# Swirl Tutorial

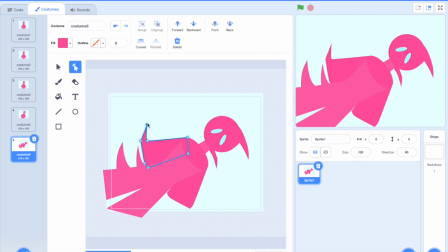[16:21]
And then now we're really gonna start to see stuff like this, and it's gonna start to look really weird, except it doesn't even matter
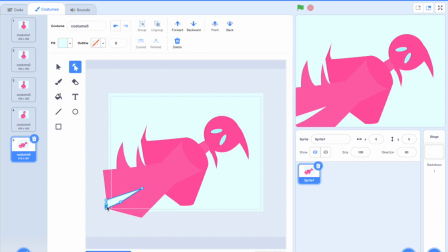[16:35]
if you I think I need to do this. There we go. It's not even gonna matter because people are not gonna actually take in this frame. It's just gonna like help them ease into the what happens next.
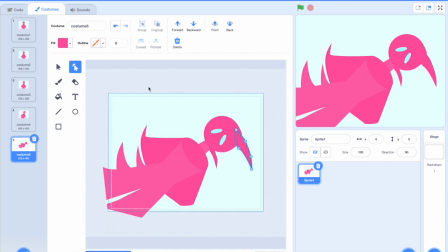[16:54]
So don't worry about these frames looking really weird.
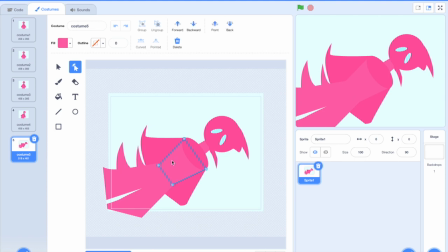[17:08]
I think that's what I want to do. I might want to make the torso start to do stuff.
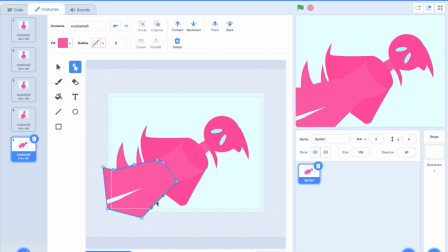[17:23]
Yeah, so just like kind of like pulling points in the direction that you're spinning, and it should start to like look okay. Let's see what this is looking like so far.
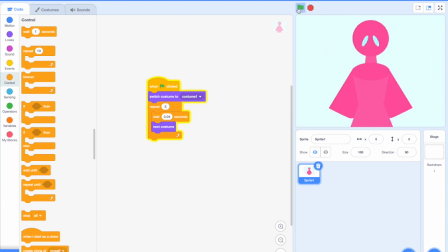[17:39]
Okay, I think it's fine for now,
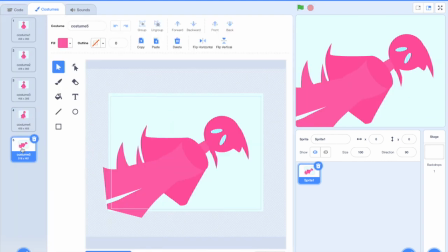[17:44]
but this is definitely where we get into like the next phase.
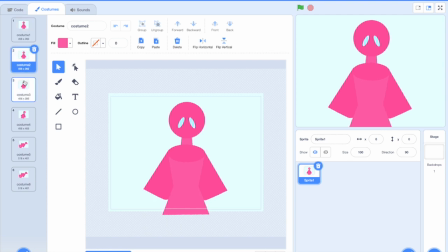[17:50]
So like we started off with just easing into the swirl. You don't actually change anything, you just rotate.
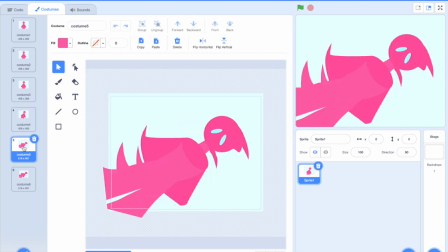[17:57]
Then we started like modifying points and adding shapes, and now we're really gonna start to make like the swirls.
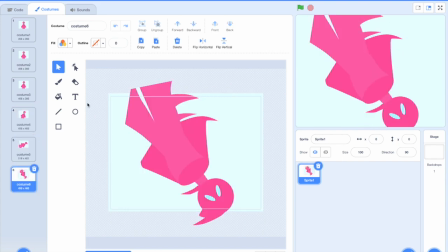[18:09]
Like we are going to this leg again. Okay, we're gonna add these crescents, which like half moon shapes, right?
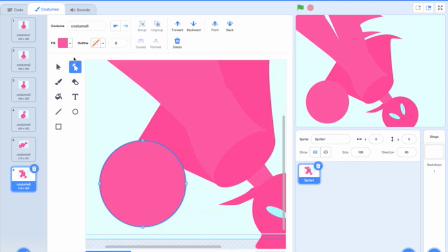[18:25]
Which you make by, or well, you can either make it like this the hard way,
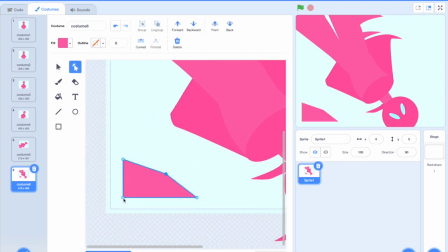[18:32]
where you just start like modifying points and stuff, and then you make like a half decent crescent that looks really weird because it's a parabola, not a circle. Or you take an actual circle
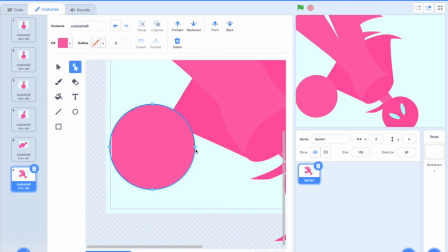[18:51]
and you click right below the right point and you make it pointed, and right below the left point and you make it pointed, and then you drag that in,
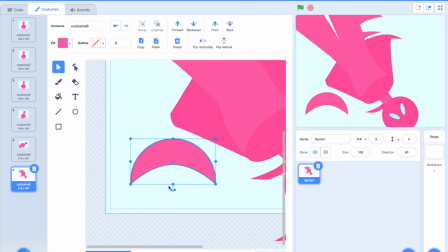[19:03]
and then we have a much cleaner crescent because it's actually circle shaped.
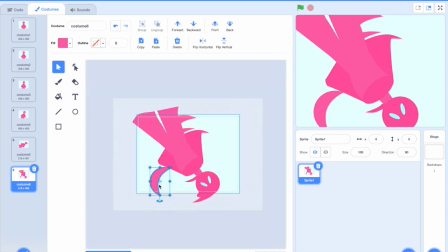[19:10]
So we're going to be using these crescents for this portion, and we're going to like start to turn some of the, or actually we don't need to turn those into this shape.
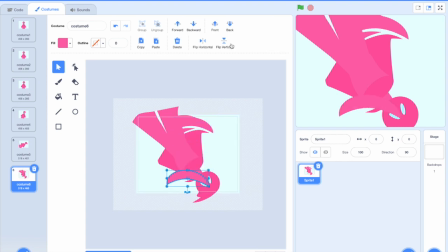[19:21]
We can just start adding this shape. But we're going to kind of do what we have been doing, except these shapes were like attached to the body and everything, but these are actually going to become like independent of the body and everything.
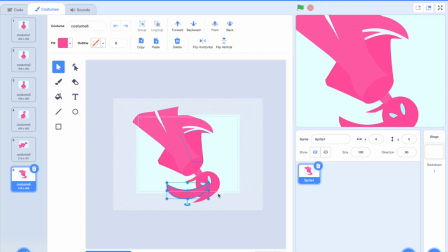[19:39]
Like they're going to make up the swirl once we get rid of what we originally had. So we're going to do something like this, and what this is doing is we're finally making it like obvious
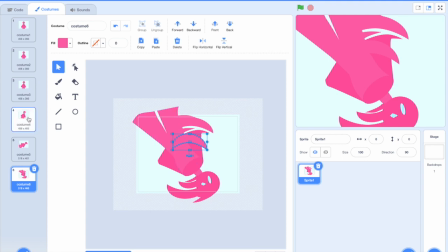[19:59]
how it's rotating. Like before, we were just like stuff was just getting pulled and it was rotating at the same time. Now these actually indicate circular movement because they are crescents in a circular shape. Um, I'll talk more about these crescents because it's really important that you get them right.
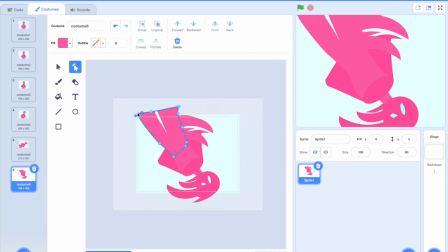[20:19]
I've seen a lot of people that try to do the swirl and they don't get the crescent right, and it ends up not working for them.